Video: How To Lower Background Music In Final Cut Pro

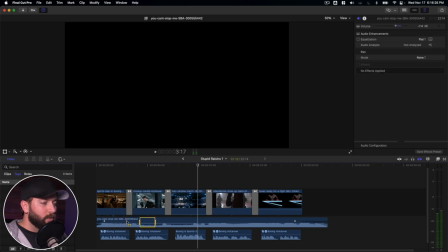And that's going to give us this range tool. And that allows us to select any part of this range on any kind of clip.
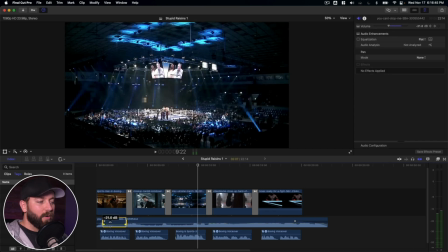So we've got that selected. We're gonna drag down the volume level right here on this. Alright, let's use A to revert back to the select tool and we're gonna zoom in on this.
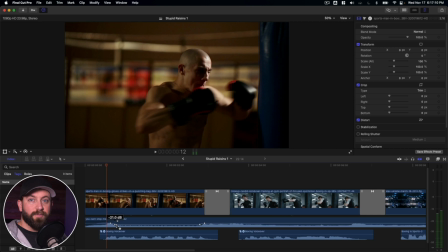So what that's done is it's created multiple keyframes. It would have taken us a little while to add these keyframes in. It's possible to do that along this timeline, but this is much quicker. Now what we can do is we can actually adjust these keyframes to where the volume level dips right as we begin talking.
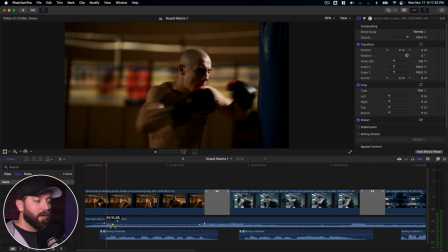We can adjust these keyframes to adjust right as someone begins talking and then right as they end and have a nice blend there. So on the last syllable, that last, so on that last little peak of the waveform, the volume level is beginning to come right back up.
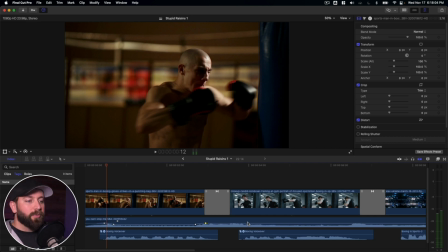Right as the voiceover is saying the first syllable and the last syllable you can kind of hide those transitions, those fades.
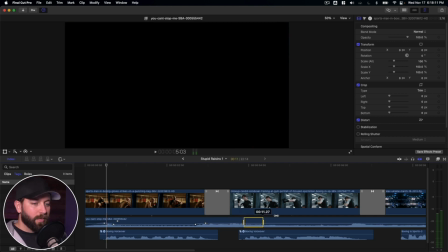So let's go ahead and do this next one. Right here to here. Adjust that level down.
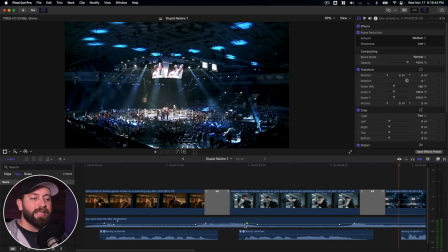While the waveforms are very helpful you don't want to completely rely on them. You want to use your own ears.
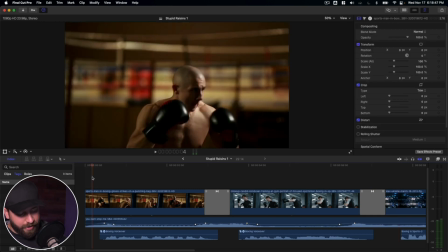So let's play this back and see what we're
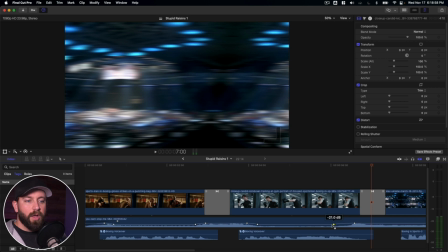herein. So you can make some adjustments as you hear where you can bring those keyframes in and keep those levels to where the song is still very exciting.
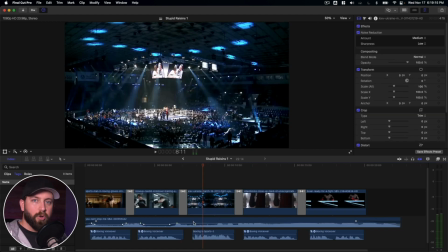And I'm just going to do a quick edit over the rest of this.
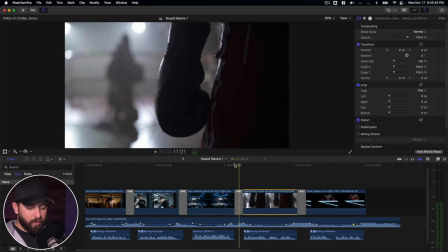And all throughout this process, it's very important to keep an eye on these meters to the side. We can see that it is staying right below negative six.
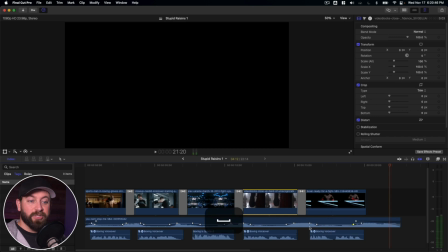So if we wanted to, we could raise that a little bit. It just depends on your output, whether or not you want to raise those levels or not.
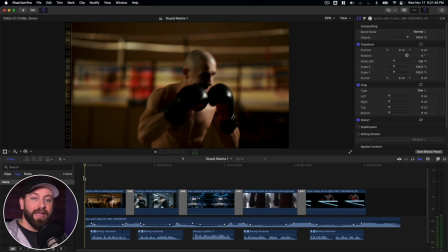So we took a look at how to control the music track in order to make sure that the voiceover is able to be heard clearly. And then in taking a look at audio ducking, we saw how we can allow the voiceover to come through, but still allow the audio from the music track to still have that punch and
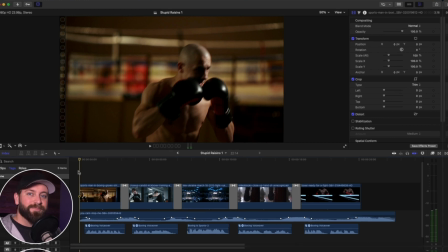with that we've reached the end thanks for tagging along may the soundtrack of your life be an epic one but before you go i have a free gift for you a pack of final cut pro plugins to enhance your videos and impress your clients It's worth $138, but it's yours free. Click below to get your free gift.